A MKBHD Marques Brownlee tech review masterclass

Interestingly, he also shoots these first-person POV shots in all different scenarios.
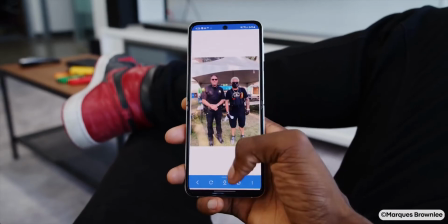[4:14]
In the office, sitting in a couch, walking, or even outside.
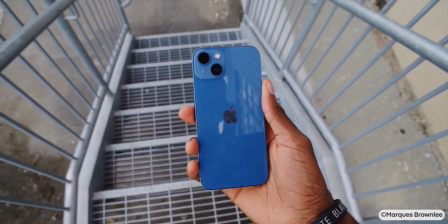[4:19]
Everything to show real environments the end user would use these products.
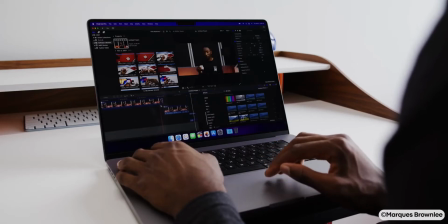[4:24]
And to give some scale and context, he might also add a third-person view, where you would see Marques using the product. Yeah, I think it's pretty good to show yourself more in the videos. Remember 10 years ago where actually all you could see were just the hands and you could hear the voice? Well, doing this now, he is just adding a little bit more familiarity and also a recognizable face to his brand.
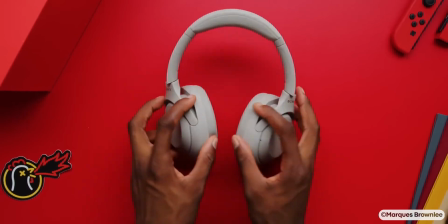[4:49]
The crème de la crème. His top-down shots is something they always strive for.
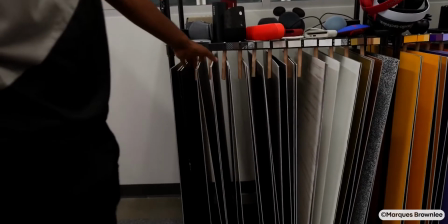[4:56]
The mini set he designs with his gazillion of backdrops is just so pleasing to look at.
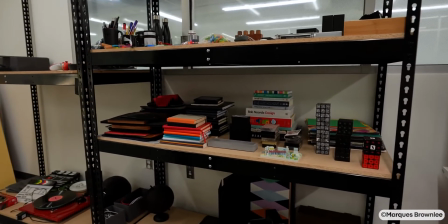[5:02]
And here you can see how much set design does to make a shot interesting.
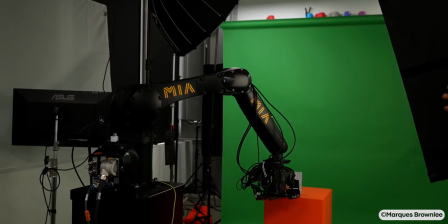[5:07]
And then finally, there's a $250,000 shot, or well, the shots he makes with a $250,000 robot.
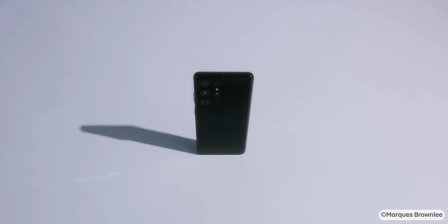[5:14]
And I think we know that this is not something that us mere mortals can just replicate.
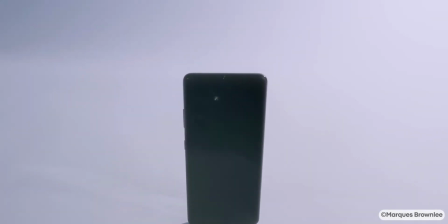[5:19]
But they definitely make his intro shots stand out and hook the viewer. Now, if you're wondering, like, how the hell does he make these shots? Well, we know about the shot types, but how does he actually do it? Well, there are a few things that I also seen come back again and again.
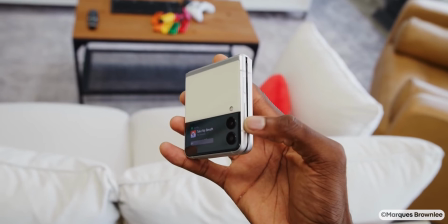[5:34]
Products in context, meaning he is using them, remember that POV, or in the environment they would be used.
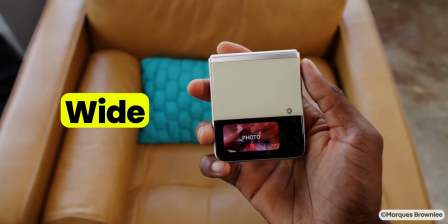[5:41]
Mostly these are shot with a wide lens.
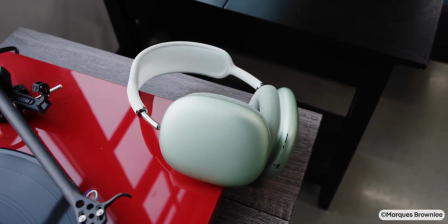[5:43]
Then products on their own, they would be shot in a more medium kind of shot, so probably with a zoom lens.
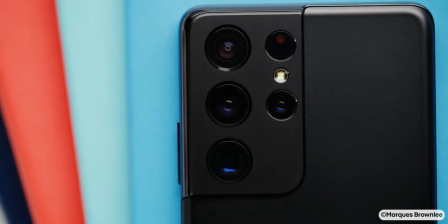[5:50]
And of course, the product details, they will be shot in the macro.
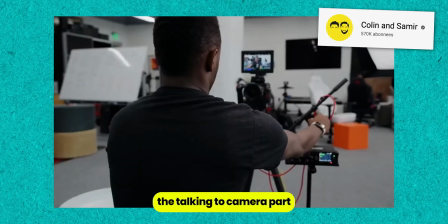[5:55] Then we basically set up the talking to camera part and then fill in the blanks basically within the edit.
Now, this breakdown wouldn't have been possible without MKBHD making an entire class on his process on Skillshare,
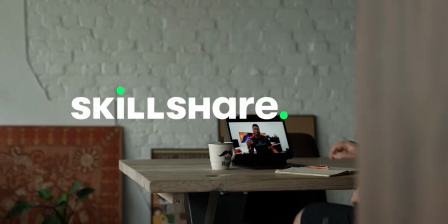[6:10]
today's sponsor. I think if you really want to deep dive into what he's doing, this is a perfect opportunity to have a look at the filmmaking techniques that he uses,
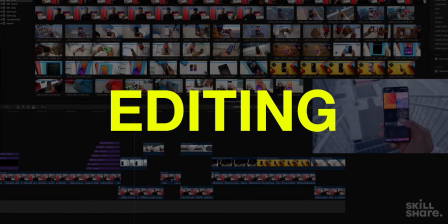[6:20]
but also his editing process, which is half of the story.
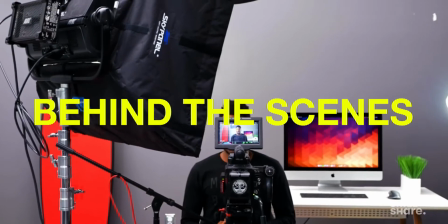[6:24]
He guides you from researching your topic, hooking your audience, to behind the scenes of shooting a video and that tedious editing process.
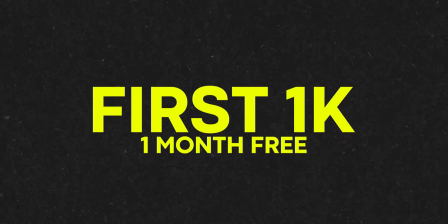[6:32]
But the cool thing is the first 1,000 of you can join down below with the link to get 1 month for free.
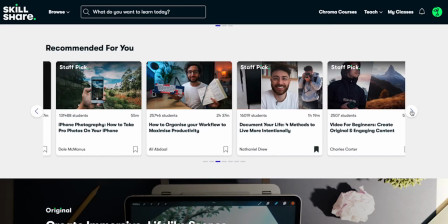[6:38]
The course itself, it's about 1 hour and 14 minutes. So that leaves a lot of time to still invest in other courses. And you know, with that, you can just become a better creator a little bit every day. I think I should write these ads. Now, but seriously, there are a few things that I didn't see come back in his course.
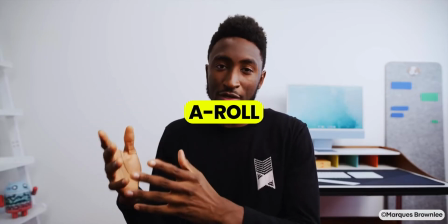[6:59]
That's what we're gonna be talking about now. He allows for the A-roll just to be a really good portion of the video. Most creators, including me, we cut away pretty quickly just to try not to be boring when you're watching our faces. But he steadily shows himself talking for 1 minute, 1 minute and a half, without even breaking a sweat. Now, I asked myself why, and 2 things come to mind. First, he's a naturally chill and interesting dude.
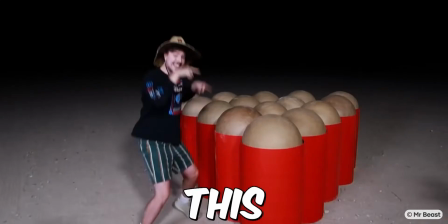[7:28]
He doesn't hype up like other creators.
This is the most expensive firework in the entire world.
He also just looks like a normal guy which you just want to hang out with and talk tech, right?
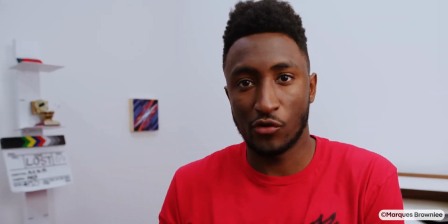[7:40]
Number 2, we all know when we're watching a talking head portion that our eyes will just scan the entire frame for things we might find interesting. And he capitalizes on that by just having an awesomely designed set.
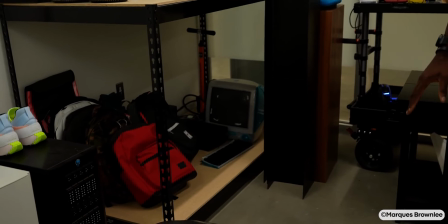[7:53]
This includes the use of many props and just leaving little Easter eggs throughout all of his videos. Once you notice, I want you to go back to his older videos and notice if you can see what he's talking about. Now, retention-wise, this is just non-brainer.